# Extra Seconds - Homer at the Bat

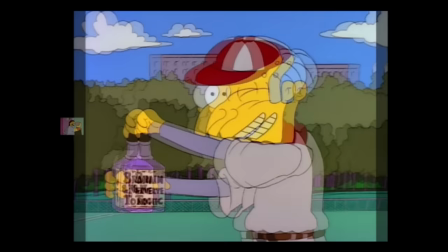4:09 Wait a minute, what's this? Now this episode is a wacky Mr. Burns romp? Did I miss something during the commercial break?
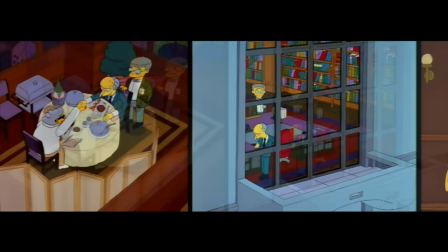4:16 I love how they execute this shift between Acts 1 and 2,
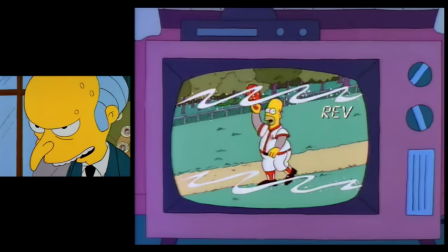4:19 how abruptly and dramatically it moves in a different direction. It's almost as if Mr. Burns was watching the episode with us, decided,
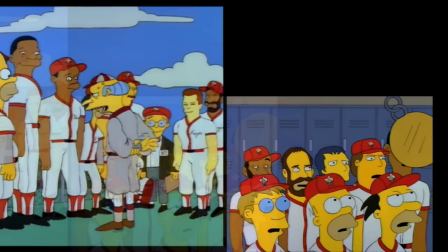4:26 nah, we're not gonna do that, and then rewrote a starring vehicle for himself and some celebrities.
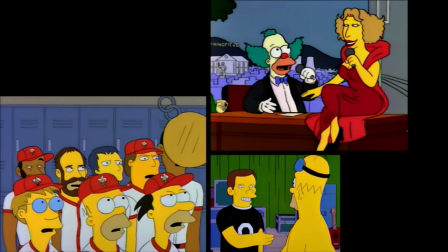4:31 It's not even like the later star-studded affairs like Krusty Gets Cancelled or Homer Palooza, where the build-up to the celebrities is a logical extension of the story.
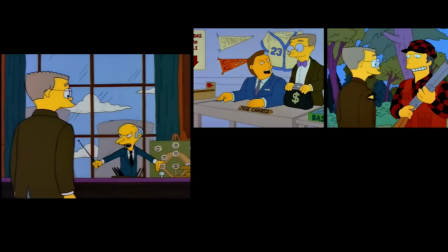4:40 It's just, nope, now we're doing short vignettes with Mike Socha, Ozzie Smith, and Don Mattingly.
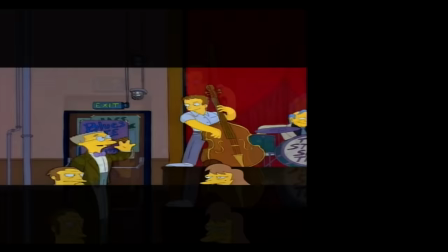4:45 Y'all cool with that? Okay.
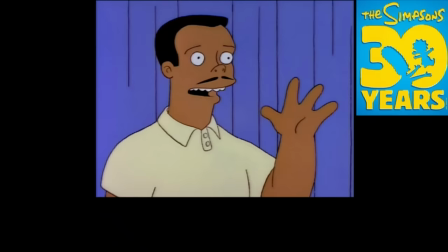4:48 I always wonder if this exact same plot structure would have gone over as well if it were produced in season 30 instead of season 3.
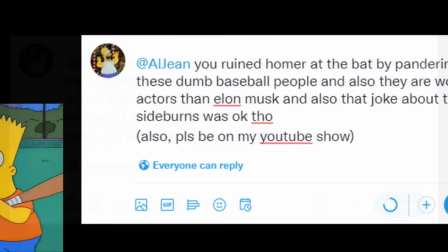4:55 That we'd be like, why did they waste a perfectly good plot by bringing in these celebrities?
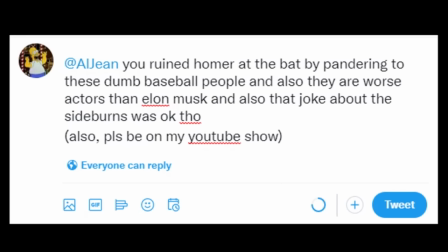5:00 And then we go at Al Jean on Twitter about it incessantly.
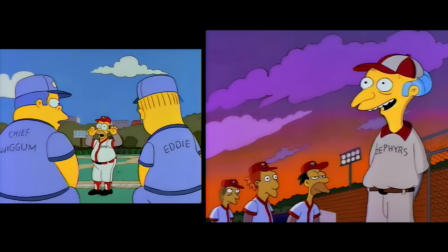5:03 In Homer at the Bat, I think they get away with this shift because of how low stakes and shallow the story is thus far.
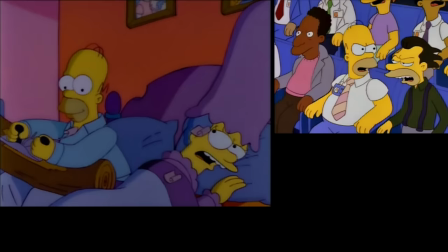5:09 From a character perspective, this isn't about Homer overcoming a deep-seated sense of failure.
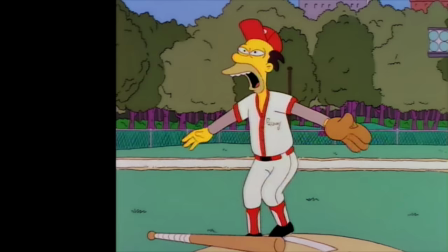5:15 It's not like the team has struggled through so much adversity that it's a huge bummer to take this away from them.
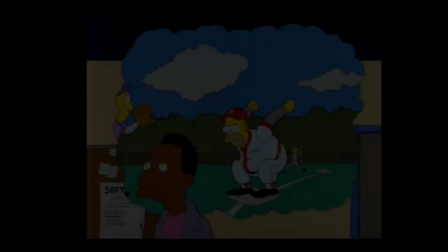5:20 No, this has been a fun and frivolous affair. Nothing more, nothing less.
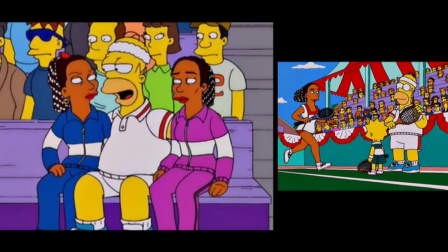5:24 It's not like something like Tennis the Menace either, where the celebrities take over at the very end and you wonder how the hell this is a culmination of anything.
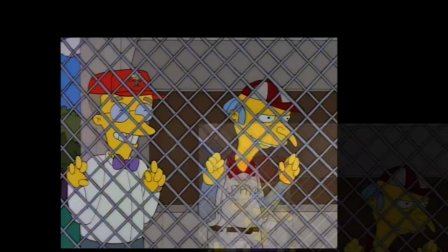5:33 We've still got a whole act to circle back around to Homer. In addition, Mr. Burns hijacking the plot makes a lot of sense, given his character.
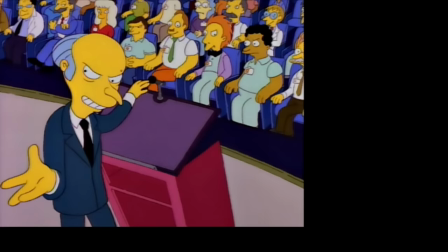5:41 There's that extra layer of the class divide between management and employees,
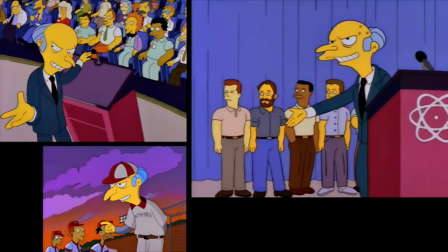5:45 that a manager could step in at any time and arbitrarily decide to shift resources or micromanage everyone, even if the project was successful already.
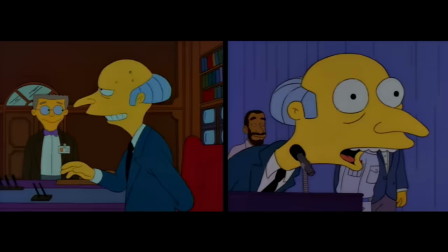5:54 Plus, Mr. Burns doesn't even know who Homer Simpson is. Of course he would take his plot away from him without even thinking about it.
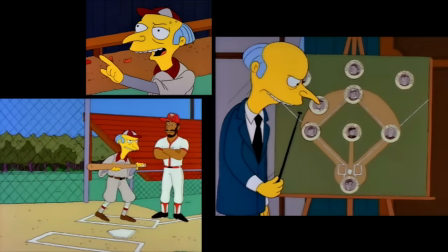6:00 Honestly, this is probably my favorite Mr. Burns portrayal ever. He's just so assertively delusional.
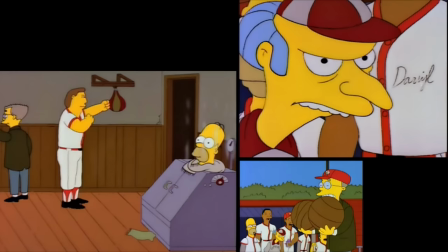6:06 We get so many wonderful old-timey jokes here, from dead baseball players to old-fashioned strength and conditioning regimens.
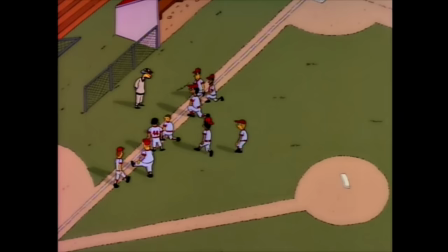6:13 He sets up several jokes that will pay off beautifully in Act 3.
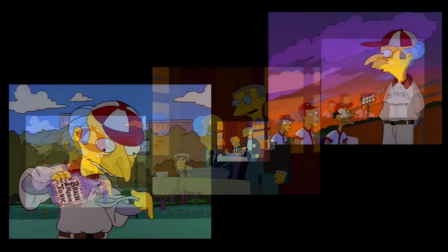6:17 I talked about the romanticism of baseball stories in Act 1, so this old-timey perspective is well-suited to this concept.
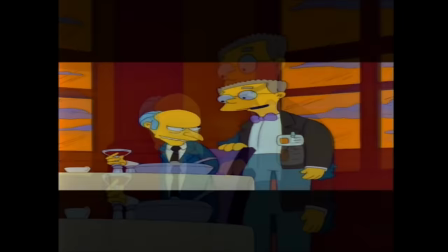6:24 Mr. Burns came into this episode late, but he is thoroughly convinced that he is the hero of this adventure.
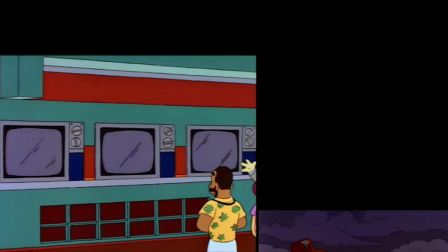6:30 The baseballers are such blank slates in the context of the Simpsons world that the writers are free to do whatever they want with them.
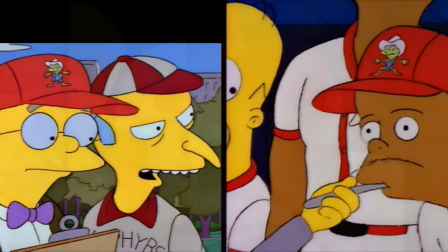6:37 There aren't many restrictions or actual plot points in Act 2 either. So they emphasize having as much fun as possible with these guys.
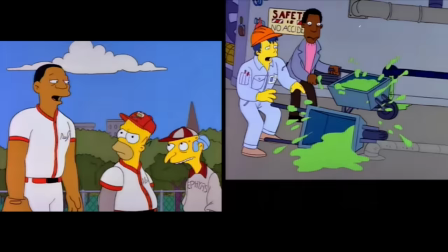6:44 Let's do some Smithers jokes, now some Mr. Burns stuff, now some jokes with our other regulars.
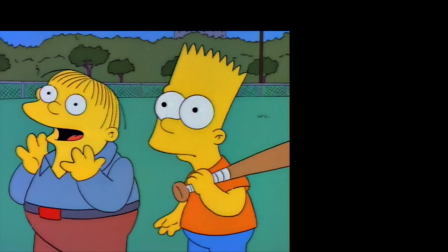6:49 Set up Homer's rivalry with Daryl Strawberry. I will admit that the pacing can be a little weird during Act 2.
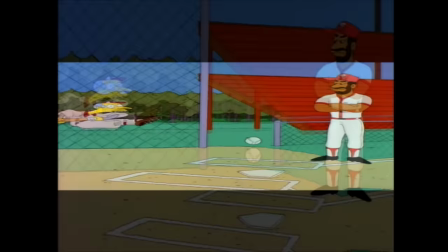6:55 Like, they'll set up this gym scene with a music cue, suddenly cut to a quick Burns gag, and then go somewhere else with a different music cue.
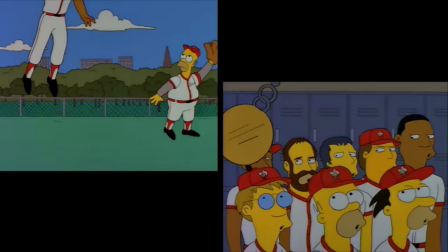7:02 All of these jokes definitely work, but the sequencing and rhythm can feel odd in places.
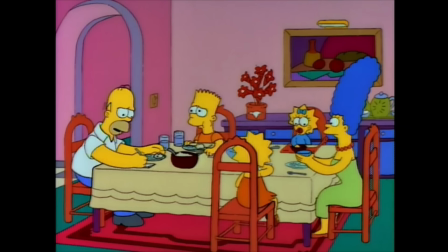7:08 They do pay lip service to Homer's character journey by including this dining room scene in the middle of Act 2.
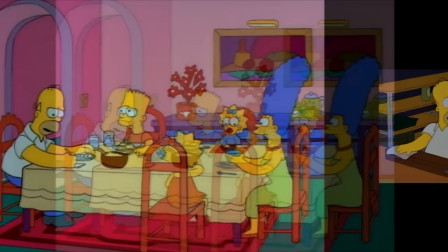7:14 I think this is a pretty important scene in creating a sort of through line in this chaotic story.
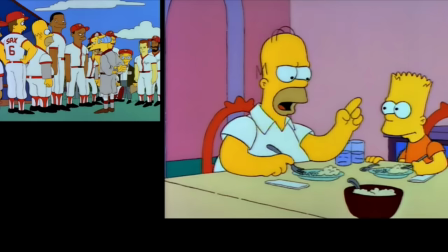7:19 The plot is shifted in an improbable way, and Homer is being very honest with the audience about where things are heading and the challenges he's facing.
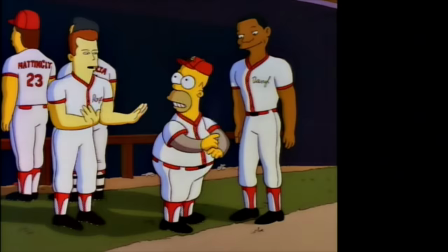7:27 He knows it's over, the audience should too. Even when the episode teases Homer, in the back of our minds, we already know it's not happening for him.
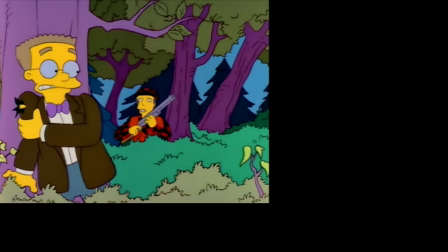7:35 There's a level of honesty to Homer at the Bat that you wouldn't expect in this kind of episode.
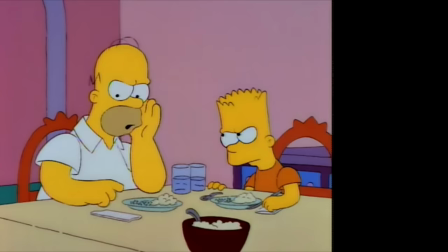7:40 That the story is going to go all over the place, but it's going to warn the audience in advance.
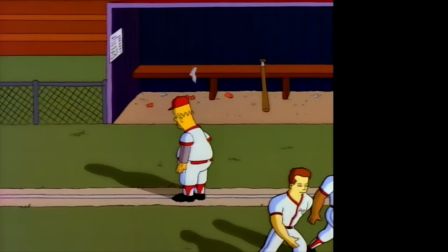7:45 Once it has picked a direction, it's not going to deviate from it. It creates a subtle atmosphere of inevitability that pays off in spades during Act 3.
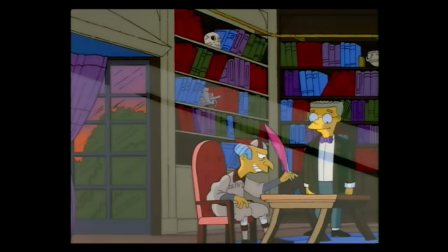8:00 The more times I've watched Homer at the Bat, the more convinced I am that this is the most important scene in the episode.
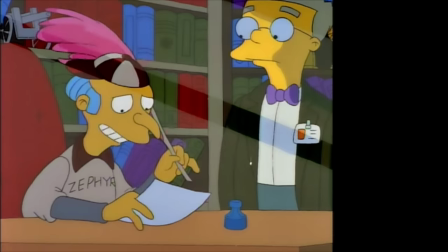8:06 That right here, right at the opening of Act 3, Mr. Burns very clearly telegraphs to the audience what's about to happen.